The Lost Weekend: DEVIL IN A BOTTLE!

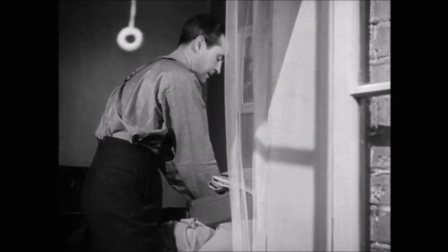[8:20]
And so this is a brilliant shot,
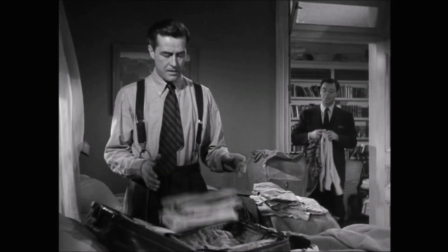[8:24]
because you know immediately the dynamics of the story. alcoholic wants liquor and that's how it sets up okay so now
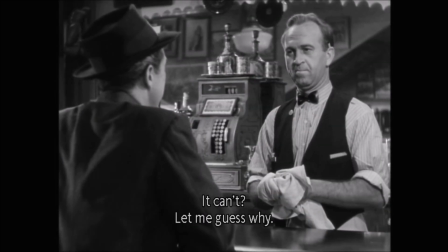[8:33]
this scene um is really sort of important structurally because
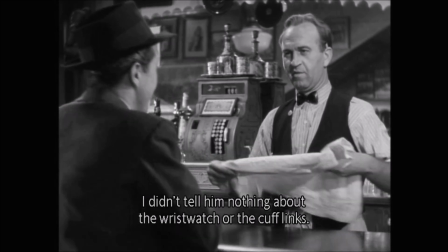[8:39]
um if the if don the character was just a drunk and he drank all you know
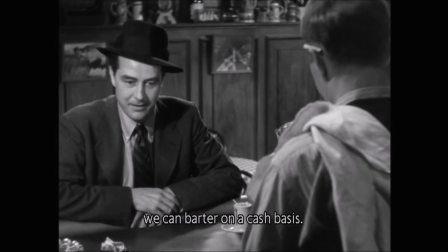[8:45]
it's just you have to hear someone about don so you hear that he's sort of destroying himself and
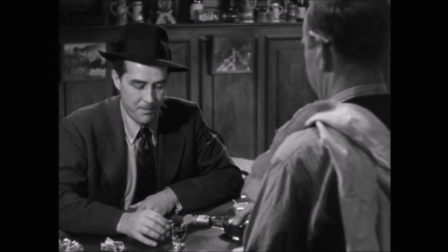[8:51]
um miliard here is very very charming um and very very sort of humorous and sedonic
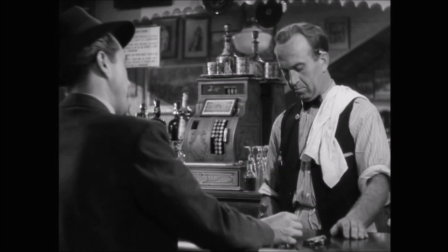[8:59]
by saying, you know, we should get married to the bartender.
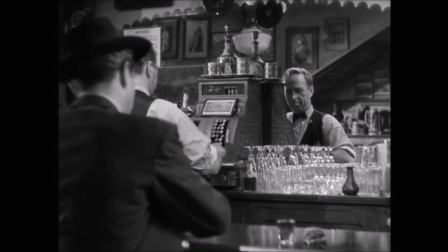[9:03]
And then also he has sort of a self-awareness here, and that he'll call this his vicious circle.
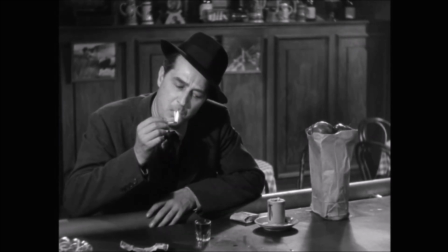[9:09]
And then also how he flips that cigarette around as he keeps trying to light it on the wrong end.
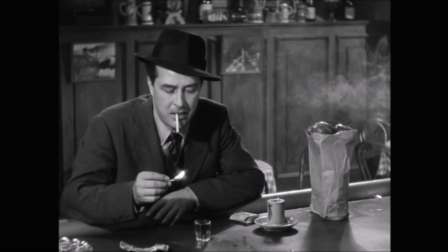[9:15]
That's a gag that goes throughout the entire movie,
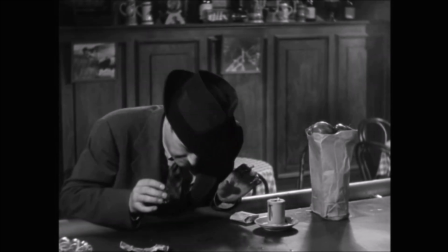[9:18]
and it gives a little bit of a great sort of characterization to him as he seems, you know, distracted.
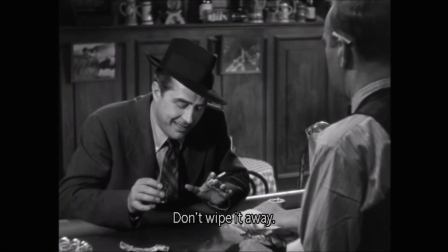[9:28]
as if even lighting a cigarette is too much for him unless he's drinking,
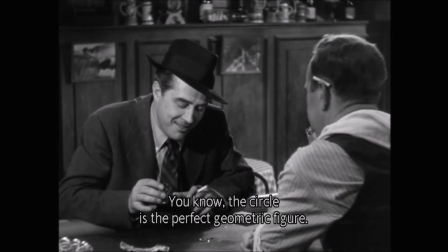[9:33]
which is all much more powerful than it could be.
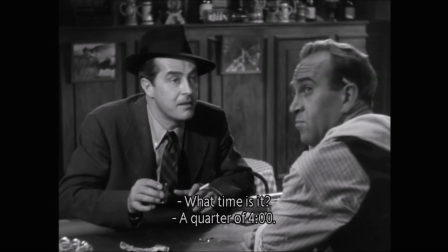[9:37]
And then the other sort of thing is this is him talking about the circle, how circles are the perfect geometric figure,
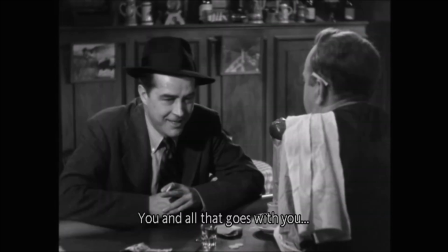[9:45]
because, again, alcoholism, this is a bender he's going on, and he's talking about it in that way.
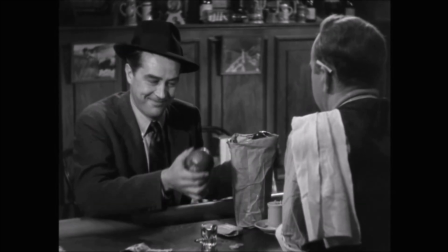[9:53]
So, again, it's not just him being an alcoholic.
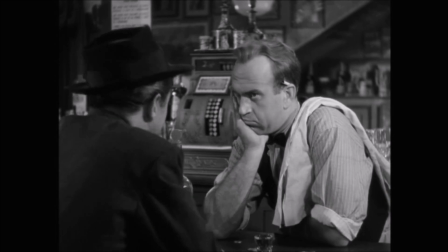[10:00]
This character is charming and engaging and human, which makes his alcoholism sadder and more powerful.
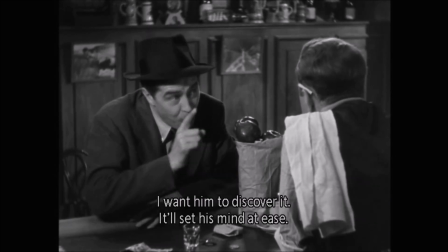[10:07]
And then also, again, somewhat like the humor in this story, this bit over here is about him,
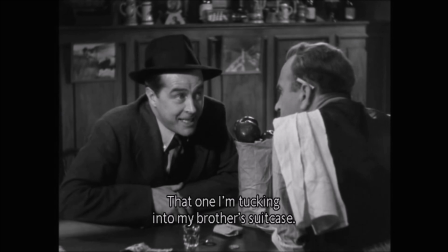[10:15]
how he's willing to sneak his alcoholic, his alcohol, his rye, past his brother. his brothers, you know,
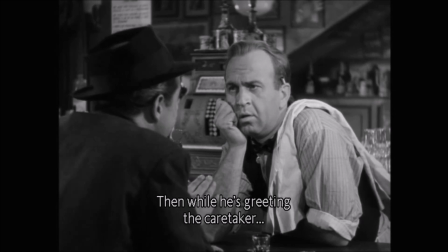[10:23]
stop it. He's sick of him being an alcoholic and they're trying to get him to be sober, blah, blah, blah.
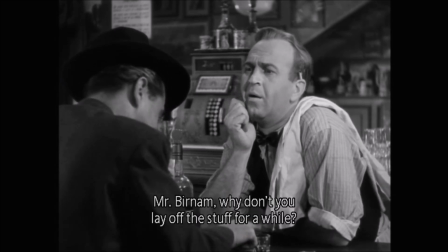[10:28]
And it's kind of funny in that he's smart enough to think like, oh, I'll let him find one.
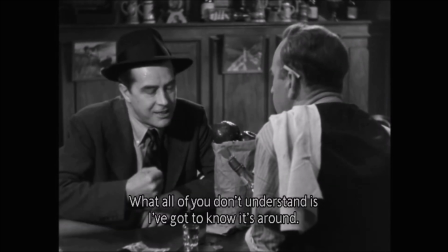[10:35]
That will make him feel better because he knows I'm going to try. Once he finds the one he'll think, oh, I found it.
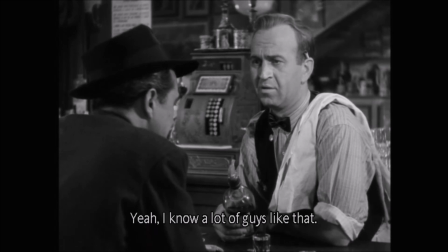[10:44]
I don't need to worry. Excuse me.
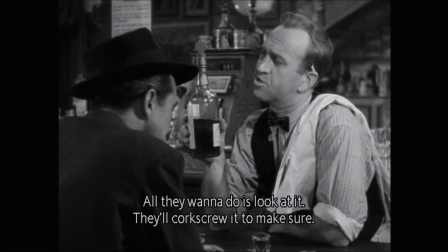[10:49]
And again, that makes Don seem clever and everything like that.
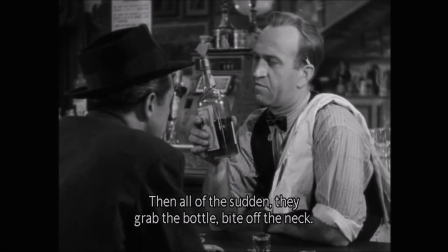[10:54]
And then the other sort of thing, this bartender seems very much against Don drinking so much.
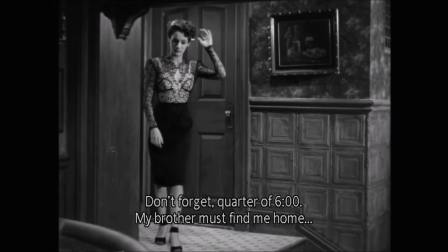[11:02]
And I think there's a great sort of commentary there in that alcoholism as a cult,
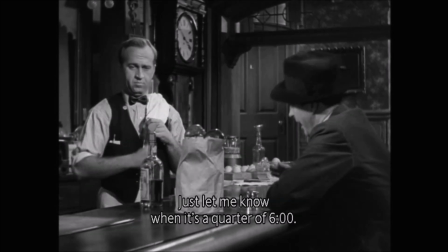[11:08]
as us, as a culture, doesn't deal with it well because of the financial,
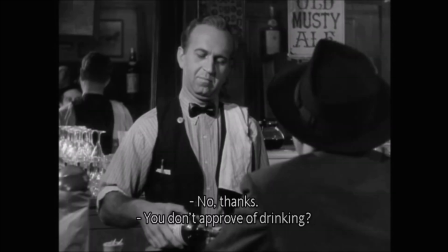[11:12]
how much money we have invested in this. um this is probably my favorite moment
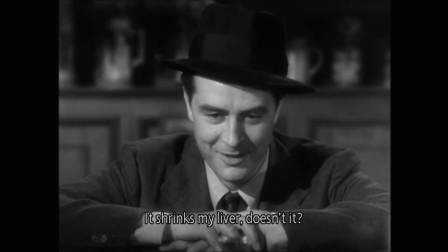[11:18]
in the film in terms of acting because of millard
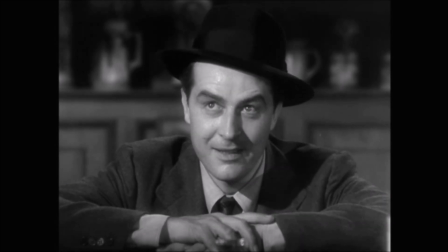[11:24]
here he's so um charming and everything like that and this is but this is what i mean
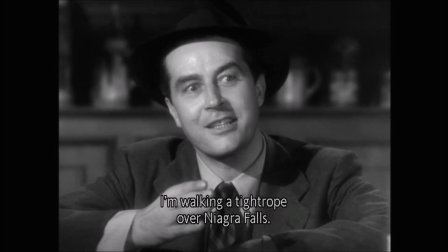[11:31]
where he sort of maybe goes a bit too far in that this is a very animated um performance
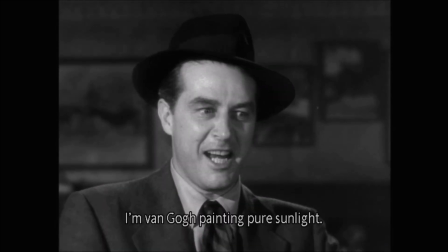[11:40]
of course Wilder kind of directed him to do it like this as well
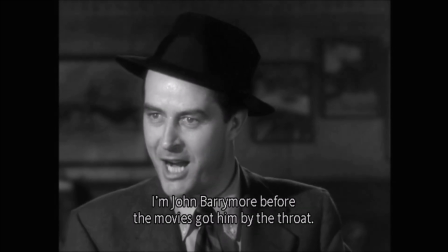[11:45]
where it works and there's a great sort of like theatricality to this which
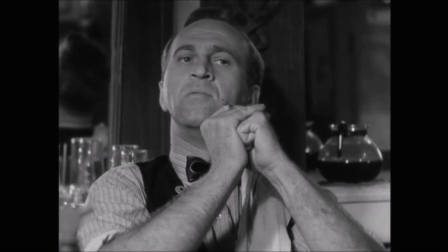[11:50]
again reminds me of like a good version of the acting in
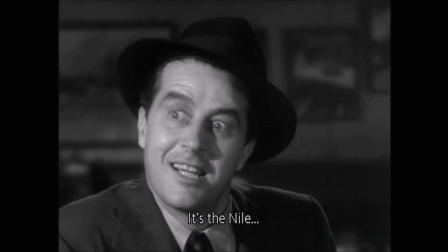[11:56]
The Cocaine Fiends in Reefer Madness because that stuff is just historically over the top
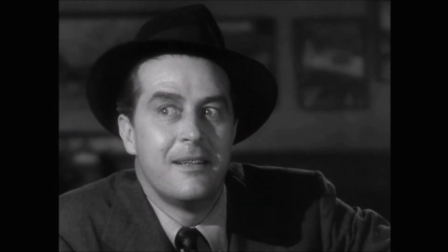[12:01]
so there's again there's a weird sort of entertainment value
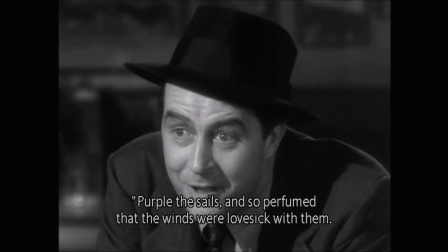[12:08]
in this performance because he's acting the hell out of it here um
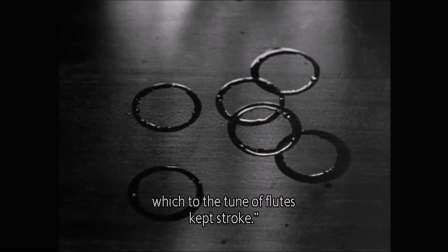[12:12]
and it's just sort of interesting in that regard i also
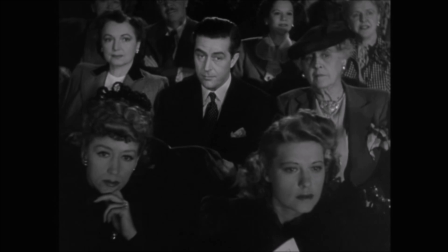[12:19]
think of the circles circles of symbolism then it cuts to his girlfriend because it's just a vicious circle it's a
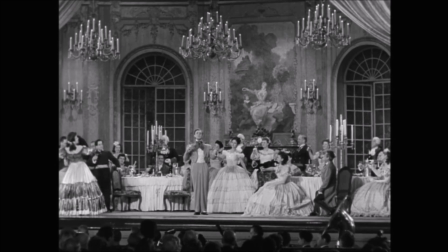[12:25]
really cool motif and then this scene um is probably the best sort
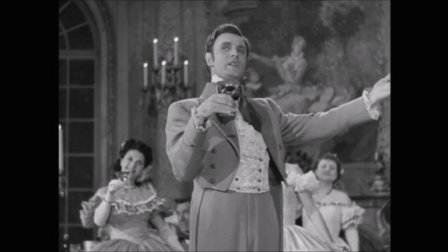[12:31]
of direction in the film because it's basically two shots a point of view shot of don
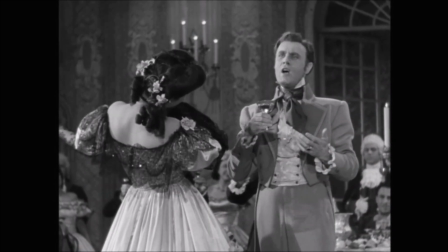[12:39]
um how the liquor is looking at Don and then a point of view from Don how he's looking at the liquor in there if
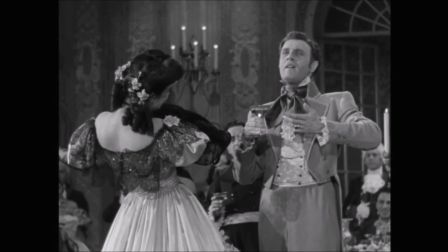[12:46]
you follow this closely it's done well enough
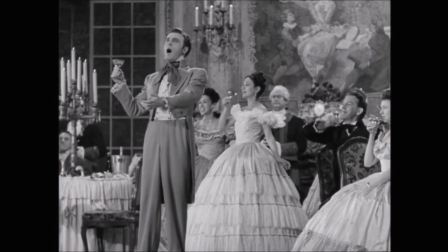[12:51]
um you don't necessarily see it all the
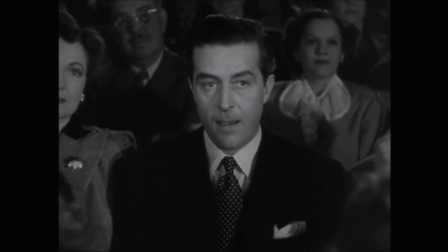[12:56]
time but it's pretty much the case that in dead center of the shot both left and right and up and down There's always,
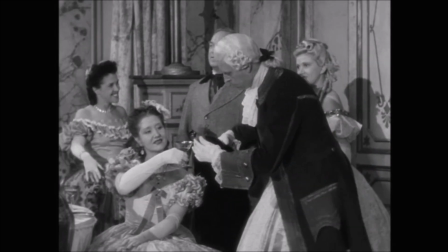[13:05]
always alcohol in the dead center.
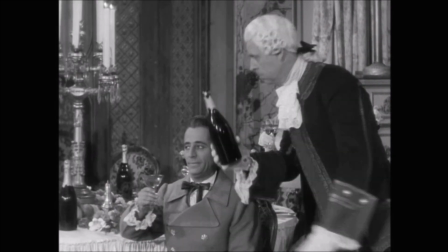[13:10]
And you don't, and here's the thing, because of the way in which this scene is edited together, it feels very much like,
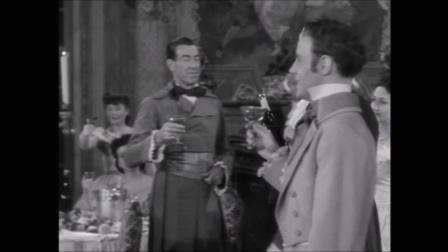[13:18]
almost like a dance between Don and, I guess, Champagne here.
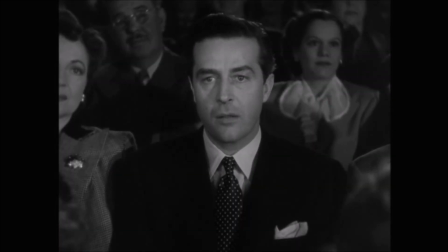[13:27]
And again, because he's at an opera, he should be paying attention to the music,
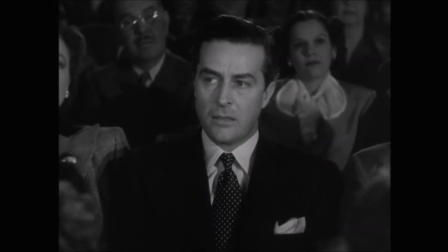[13:31]
and he's not hearing a damn note. he's just following the liquor and again I don't know per se if this is utterly realistic in terms of how people
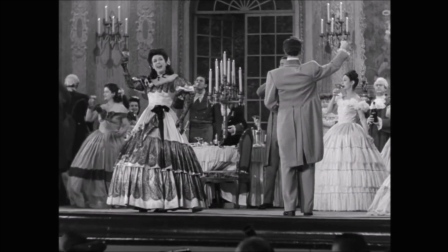[13:43]
would actually behave but it really gives a great subjective feeling
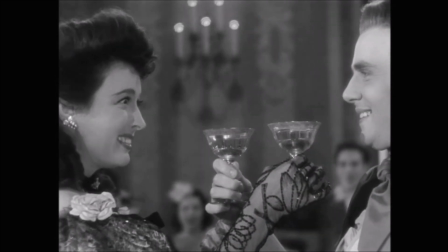[13:48]
of what it means to be addicted and
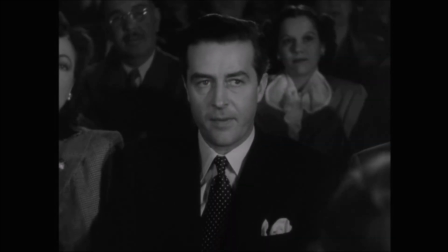[13:53]
everything like that and it goes even one step further here and in
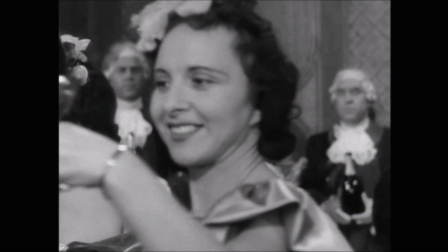[13:59]
that a couple of seconds you'll see a dancing line um see
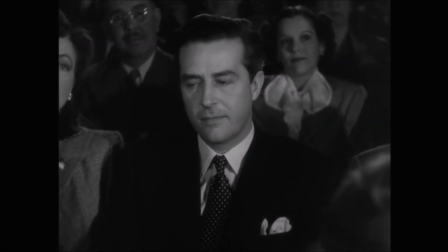[14:05]
what i mean how the liquor keeps re-centering itself in the center of the frame yeah
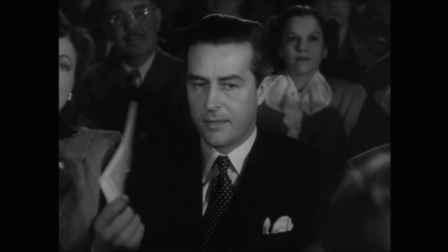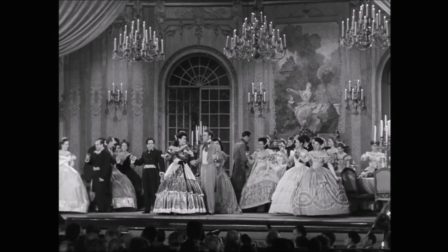[14:16]
okay so this is the line i'm talking it's gonna be right here in like a couple of seconds um they're gonna
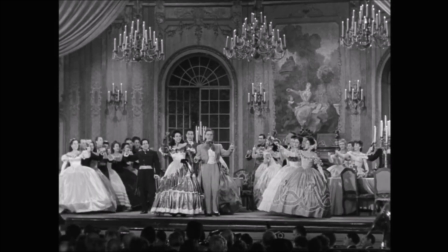[14:24]
end up dancing and i'm sure what they're there's i'm sure what they're singing about is uh connected to drinking and it's like a drinking song
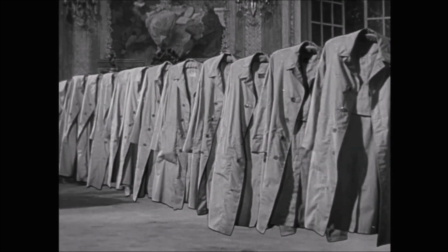[14:34]
this is the shot and so he's at the opera and he has Raleigh in his coat and so of course
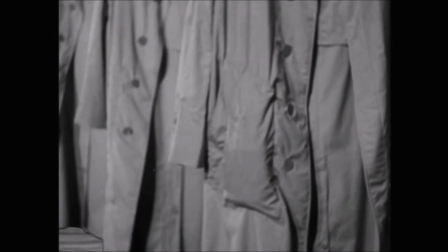[14:42]
it turns into a coat and he just sort of zooms in and it's that like that's a good sort of metaphor or a good way of getting us into
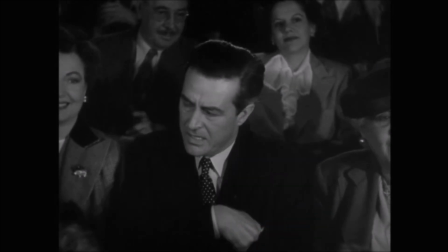[14:50]
the subjective headspace of an alcoholic but it seems to imply
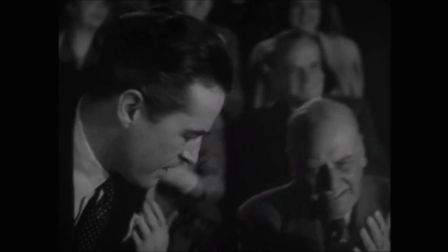[14:57]
because eventually he goes into like an alcoholic door and he's literally seeing that and i don't think that happens like that
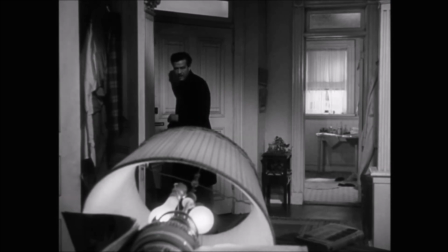[15:04]
um so it's really sort of hard to do do this and this is where again where some of the camp value
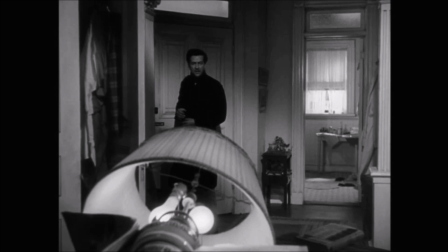[15:11]
comes because it's a little bit unclear